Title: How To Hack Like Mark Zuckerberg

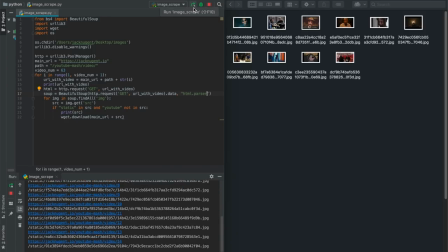I'm doing it with slightly different code, but it's still the same idea. And now that you've got all the images, it's time to make Facemash.
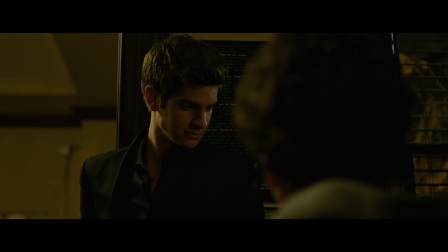I need the algorithm.
The word algorithm is usually abused in movies to make something instantly sound epic.
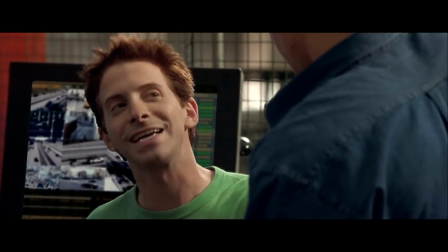All I did was come up with my own kick-ass algorithm to sneak in.
But an algorithm is simply a step-by-step solution to any problem.
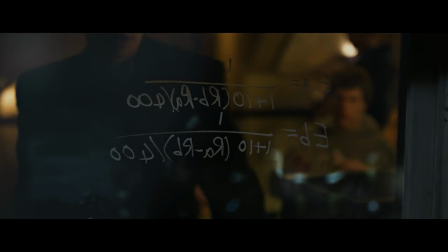It's an equation, it's code, or it's even a recipe for making food. The algorithm for Facemash is copying what chess players use to calculate their ratings.
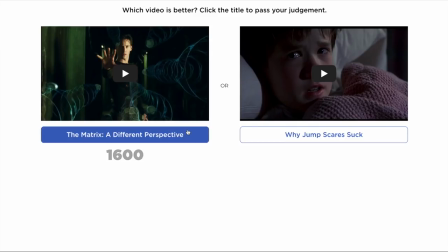Let's say The Matrix A Different Perspective has a rating of 1600, and Why Jump Scares Suck has a rating of 1200.
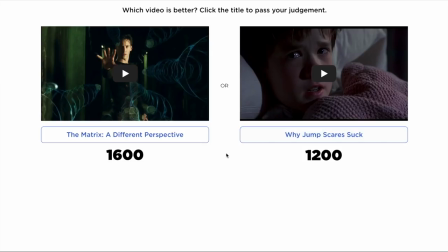The score just tells us the likelihood that a video will win in any given matchup. The higher a video's ELO, the more likely it is to win. Because The Matrix video has a higher rating, it's expected to win 90% of the time, and The Jump Scares video is expected to win 10% of the time.
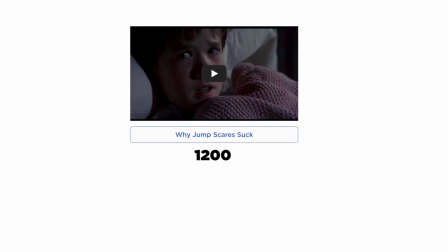Depending on who wins, another algorithm adjusts each video's score. If a video wins that isn't expected to win, the algorithm adjusts its score more drastically. because the video's current score is apparently too low.
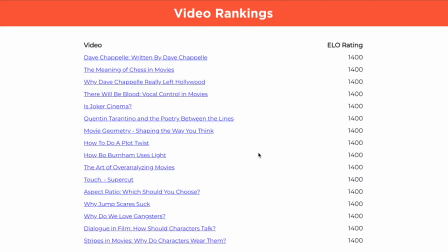Each video starts with a rating of 1,400, and the algorithm takes it from there.
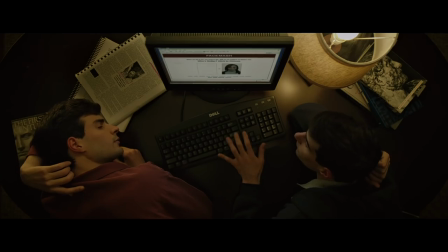These equations are the exact same way chess players get their ELO scores, and it's the same way Mark Zuckerberg ranked women on their attractiveness.
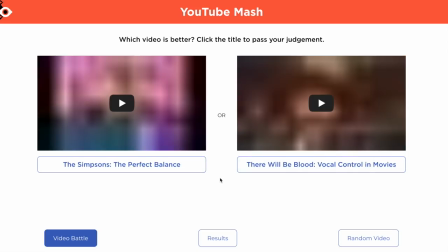And now I'm using the same algorithm to find out what you really think of Now You See It videos.
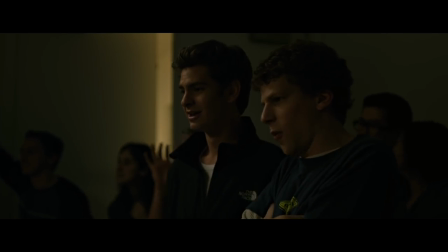The social network is an example of the current trend to make hacking in movies and TV more accurate, but at first glance, the movie still portrays hacking as incredibly complicated.
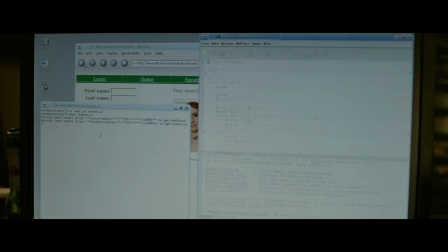It only feels that way because they make the dialogue really fast, and throw in software jargon like Apache,
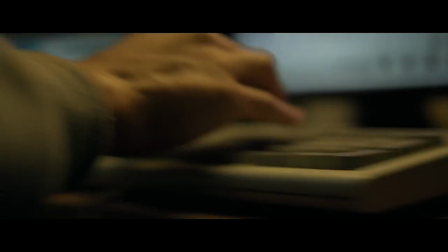WGET, and Emacs, and then all of a sudden it feels like you have to be a genius to understand it.
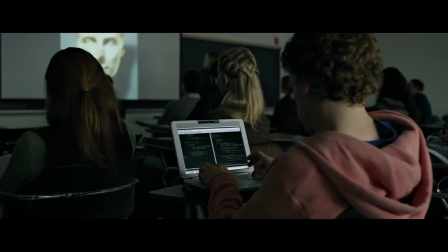But you can do that with anything related to technology. I can do the same thing with my YouTube Mash website.
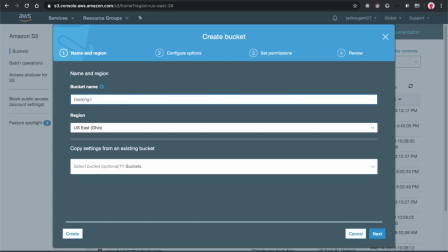Spin up a static site? Easy. I'll just create an S3 bucket underneath the CDN surface with SSL encryption.
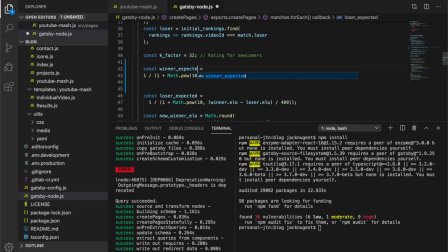Then all I have to do is generate pages in Gatsby for lightspeed performance, and automate deployment with a GitLab CI algorithm.
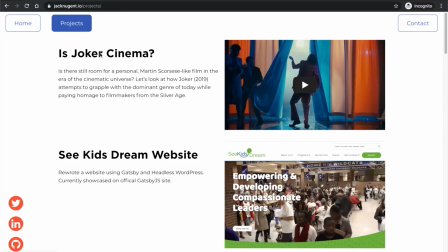Kid stuff. All that is just a fancier way of saying, I made a website.
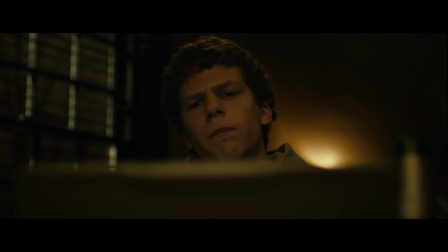Of course, not all hacking is as easy as what they did in the social network, but filmmakers don't seem to differentiate the simple from the difficult.
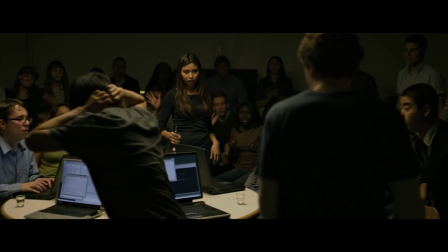So the next time you see an insane hacking scene that makes no sense to you, don't forget that you can still hack like Mark Zuckerberg.
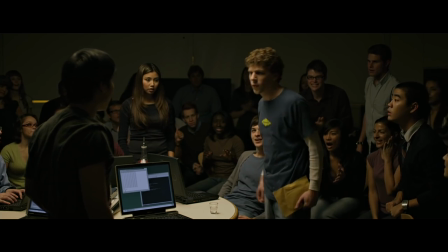Welcome to Facebook.
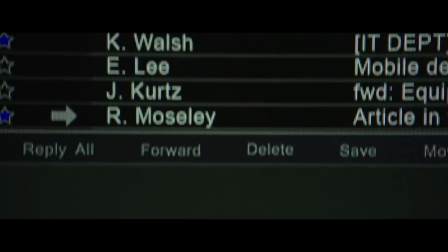Hacking in movies and TV has become more realistic at least partially due to an increase in computer literacy.
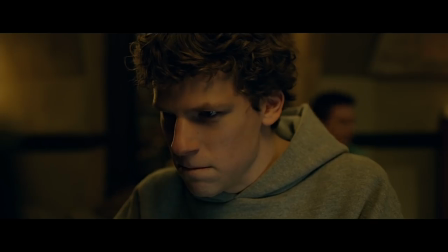The average person knows more about computers than ever before, and our entertainment reflects that. It's never been easier to learn how to build a website or exploit the faults in one.
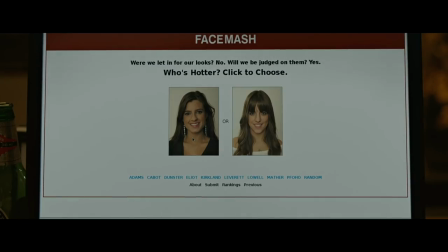You can learn how to make websites using YouTube, Stack Overflow, or there's a great tutorial by Christopher Todd called Understanding Web Development.
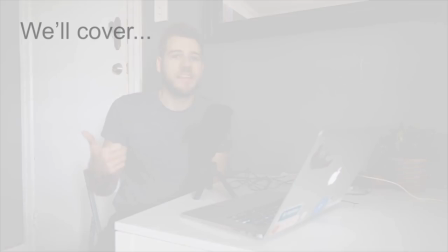It's an incredibly well-explained introduction to the basics of making your own website from scratch.
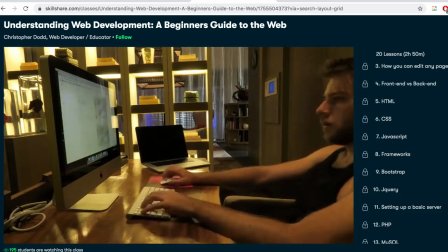If you want to check out this video, you can view it on Skillshare. Skillshare is an online learning community that can help you learn and grow.
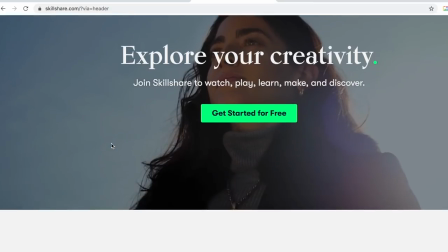Even with a busy schedule, classes cover every topic from film production to coding.
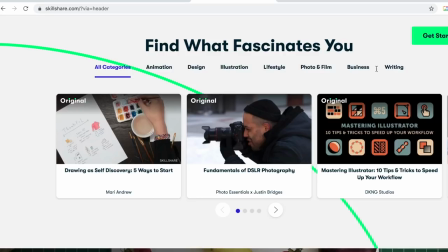So if you're interested in diving deeper into what I discussed today, it's the perfect resource to get started.
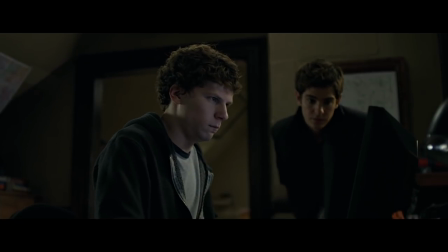So now that you know how to hack like Mark Zuckerberg, you can learn how to code like him too. But don't worry, you don't have to afford a Harvard education to get there.
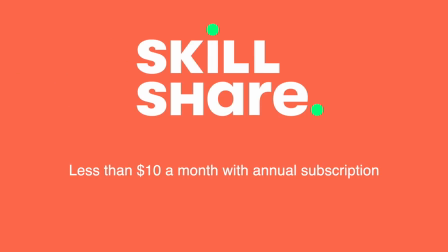An annual subscription is less than $10 a month, and the first 500 of my subscribers that click the link in the description will get a 2 month free trial of Premium Membership so you can explore your creativity.
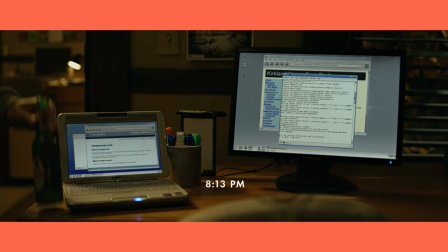Plus it helps us out too. Thank you guys so much for watching and getting this far in the video. I thought of the idea for this video over the summer,
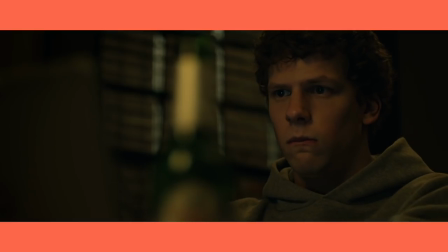but I put it on the back burner because I was worried It didn't really fit the style of the channel I was able to make the video I wanted to make because you guys were there supporting the channel the whole time We
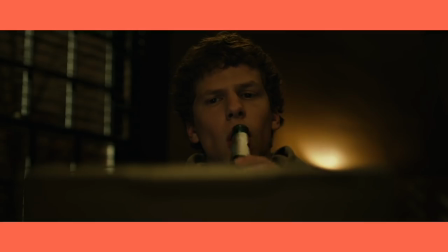wanted to make an interesting weird video And if you guys also think it was interesting and you want to see more videos like this then support us on patreon
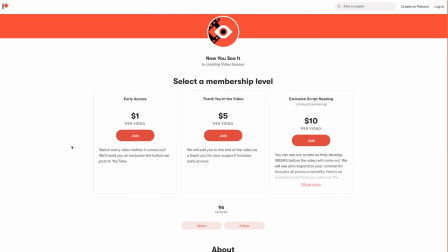There you can get early access to videos shoutouts in the credits and to behind the scenes look at our script process So support us
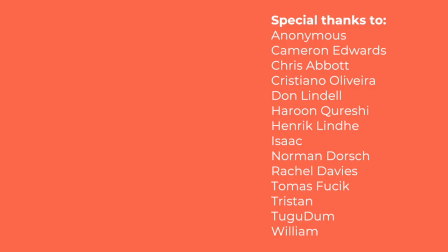on patreon or let me know on Twitter or YouTube if you liked this kind of video and hopefully we can make more of them Thanks for watching